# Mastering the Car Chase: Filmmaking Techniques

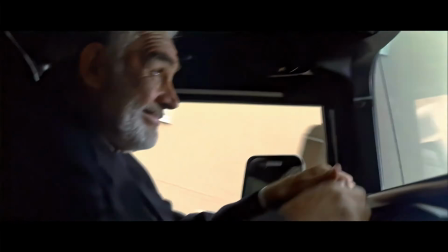[4:08]
The chase itself is divided into key segments: setup shots, action shots, and reaction shots.
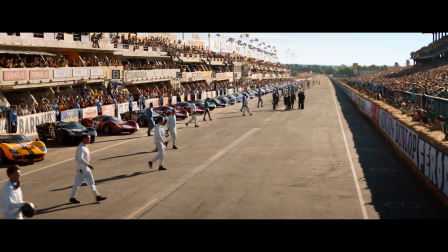[4:15]
Let's break them down. Setup shots are your establishing moments.
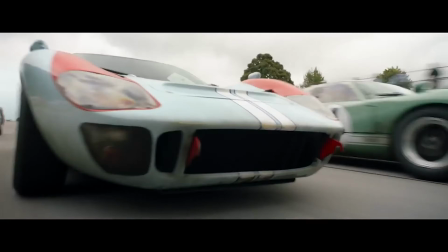[4:19]
You need to show the world before the chase starts, whether there's a city street or a winding mountain road.
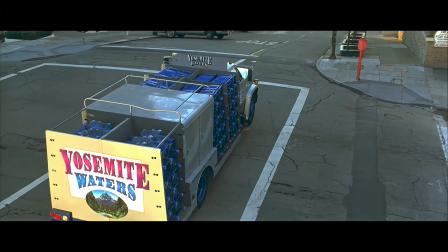[4:24]
The setup shot doesn't have to be long, but it's important to ground the audience in the environment.
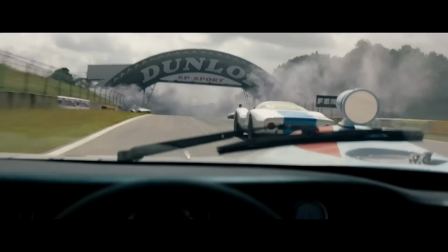[4:30]
Action shots. Action shots are what people are really here for. This is where the chase gets intense.
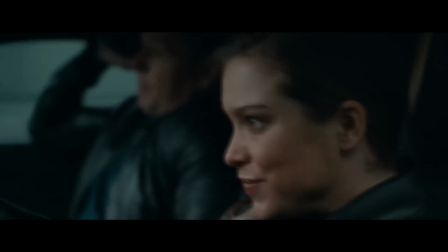[4:36]
Wide shots show the car speeding down the road.
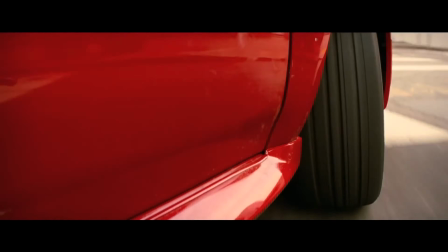[4:39]
Close-ups capture the driver's tense face, and low-angle shots create that feeling of power and speed.
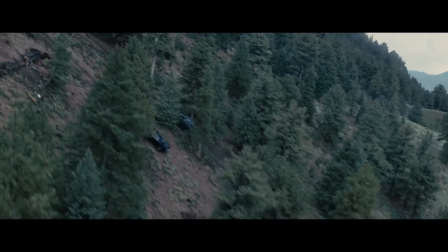[4:46]
But remember, just because you're filming a car chase doesn't mean you need to shoot from every possible angle.
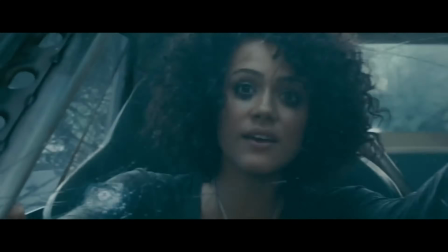[4:52]
The key is to make sure that the car, the action, and the stakes are always clear.
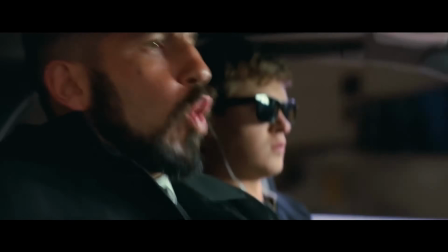[4:57]
The chase isn't a free-for-all. It's a well-choreographed sequence. It's Reaction shots are often overlooked but can make or break a chase.
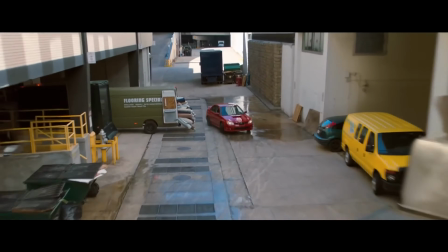[5:06]
If the driver is sweating, panicking, or barely hanging onto the wheel, those little moments humanize the chase.
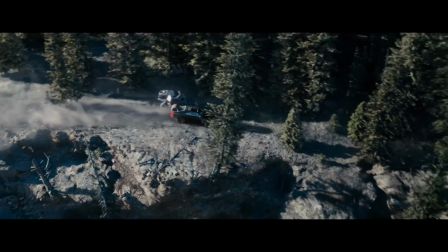[5:12]
They add depth and emotion to what might otherwise just be a fast car driving.
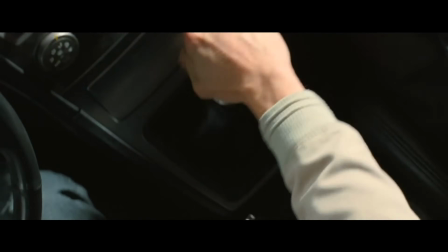[5:18]
When you're filming a car chase, sometimes the most thrilling shots are the ones that feel like they're right in the action, and for that, you're going to hard mount cameras to the car.
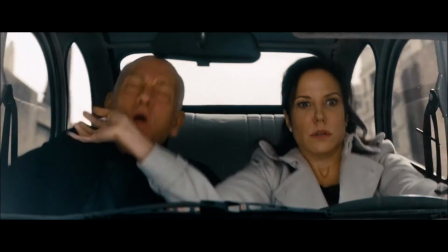[5:27]
This is a technique used by nearly every action film to get those close-up, high-energy shots of cars in motion.
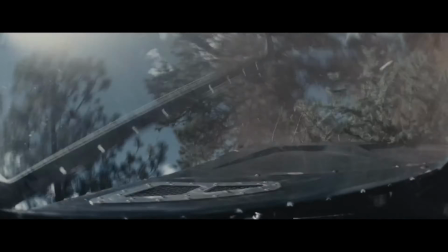[5:34]
The goal? Put the audience in the car, making them feel every twist, turn and drift, like they're part of the chase.
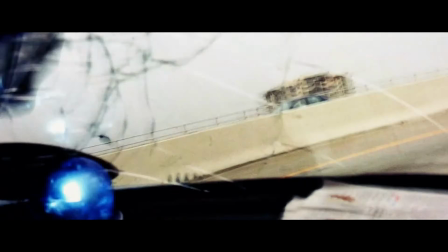[5:41]
But doing this right takes a bit more than just slapping a camera on the hood. First off, you'll need the right tools.
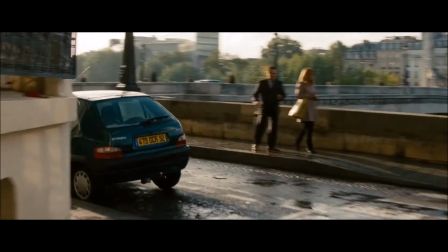[5:47]
Suction mounts are the bread and butter of hard mounting. These industrial-strength suckers are attached to the car's body,
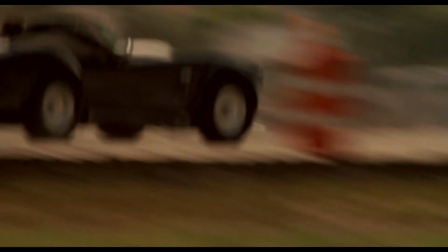[5:55]
and when placed on a clean, flat surface, they create an incredibly stable connection.
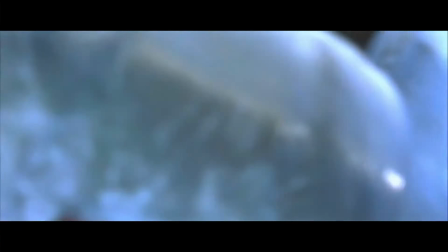[6:00]
You want to use high-quality suction mounts designed for car mounting to avoid any risks of the camera falling off mid-chase.
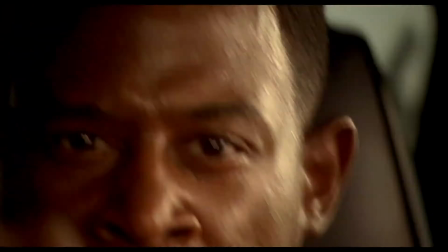[6:08]
Some rigs, though, are more advanced.
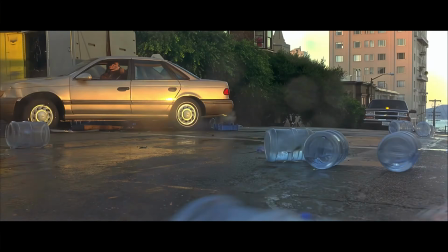[6:10]
For example, using rigging systems with adjustable arms lets you place cameras in specific positions for dynamic angles,
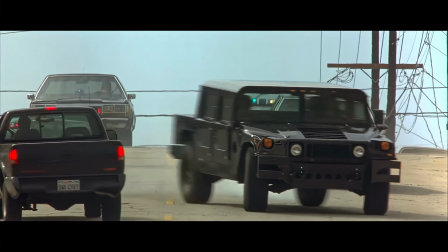[6:18]
like inside the wheel well, near the tires, or even hanging out of the back window.
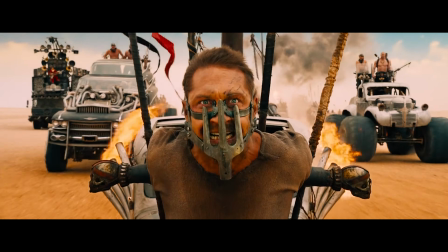[6:22]
This is the kind of setup you see in films like Mad Max Fury Road, where the cameras are so close to the action, you can almost feel the heat from the engines.
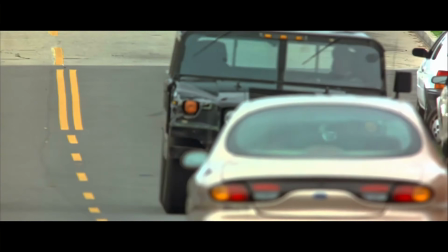[6:31]
But here's the thing, mounting a camera to the car isn't just about putting it somewhere that looks cool.
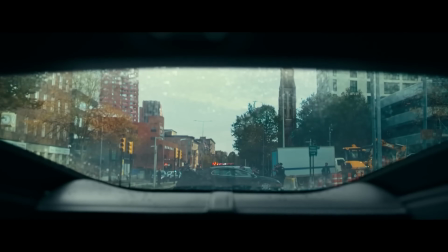[6:37]
You need to think about the safety of both the equipment and the crew.
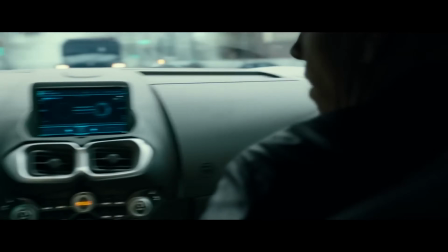[6:40]
Ensure that the camera is securely tightened and that nothing could potentially fly off and hit someone, especially at high speeds.
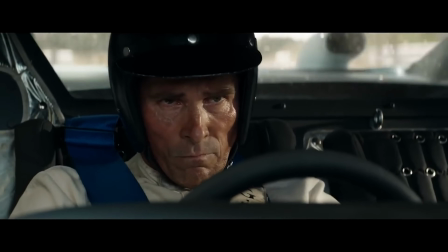[6:48]
Check and double check the mounts before you roll, because once that car takes off, you're committed to whatever shot you've locked in.
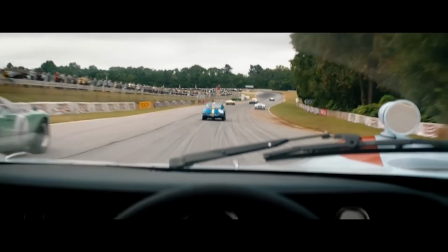[6:54]
Hard mounting is an essential part of any car chase sequence.
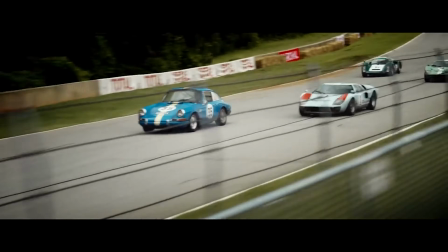[6:58]
It allows you to get up close and personal with the action, capturing high-speed moments from angles that would be impossible to get any other way.
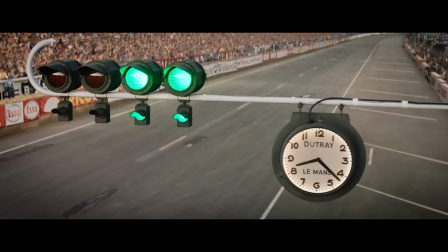[7:06]
Whether you're mounting cameras to the hood, inside the car, or even on the wheels themselves,
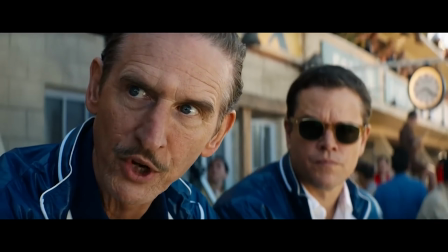[7:11]
this technique gives you that visceral, in-the-action perspective that brings the car chase to life.
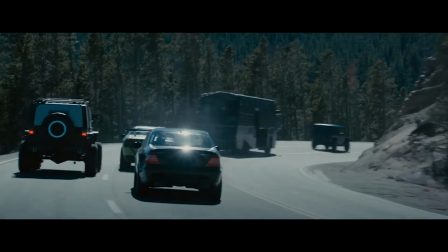[7:17]
But remember, always prioritize safety. Ensure the camera is secure and use high-quality gear, because when the chase begins,
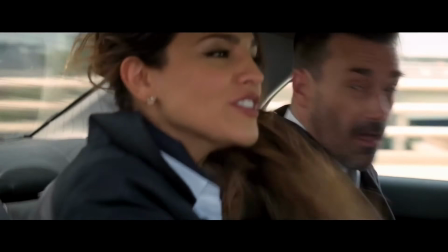[7:25]
you don't want anything slowing you down, least of all, your camera gear.
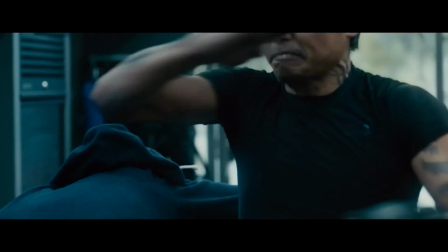[7:31]
One of the most effective ways to immerse your audience in a car chase is through POV shots.
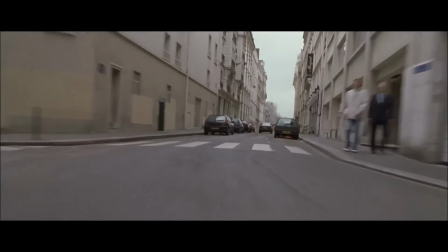[7:37]
That is, shots that make the viewer feel like they're in the driver's seat.
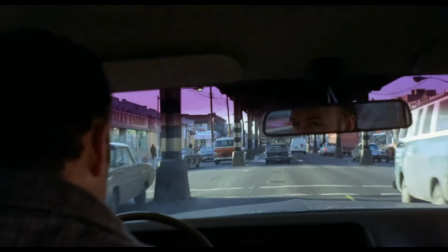[7:41]
These shots create an intense connection between the audience and the car, putting them right there with the driver,
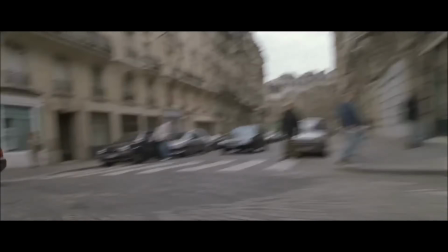[7:47]
experiencing the thrill of the chase firsthand. Think about the first time you watched a car chase scene and you felt your heart race as the car tore through the streets.
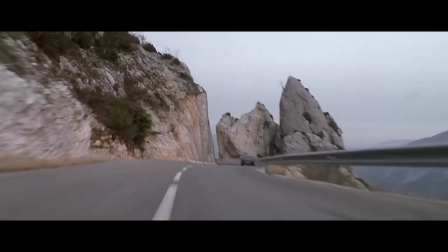[7:56]
That's the power of POV shots.
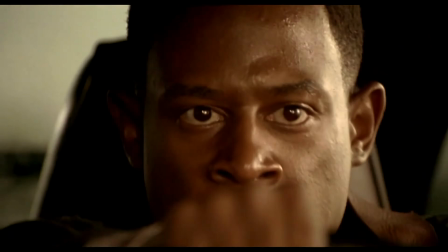[7:58]
They're not just about getting the right angle, they're about conveying the experience, the panic, the adrenaline, and the focus of being the one behind the wheel.
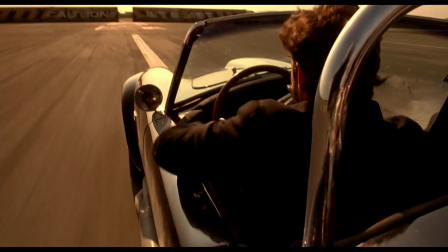[8:07]
To achieve a true POV shot, you need to mount the camera in a way that mimics the view of the driver, typically on the dashboard or at a low angle near the side mirror.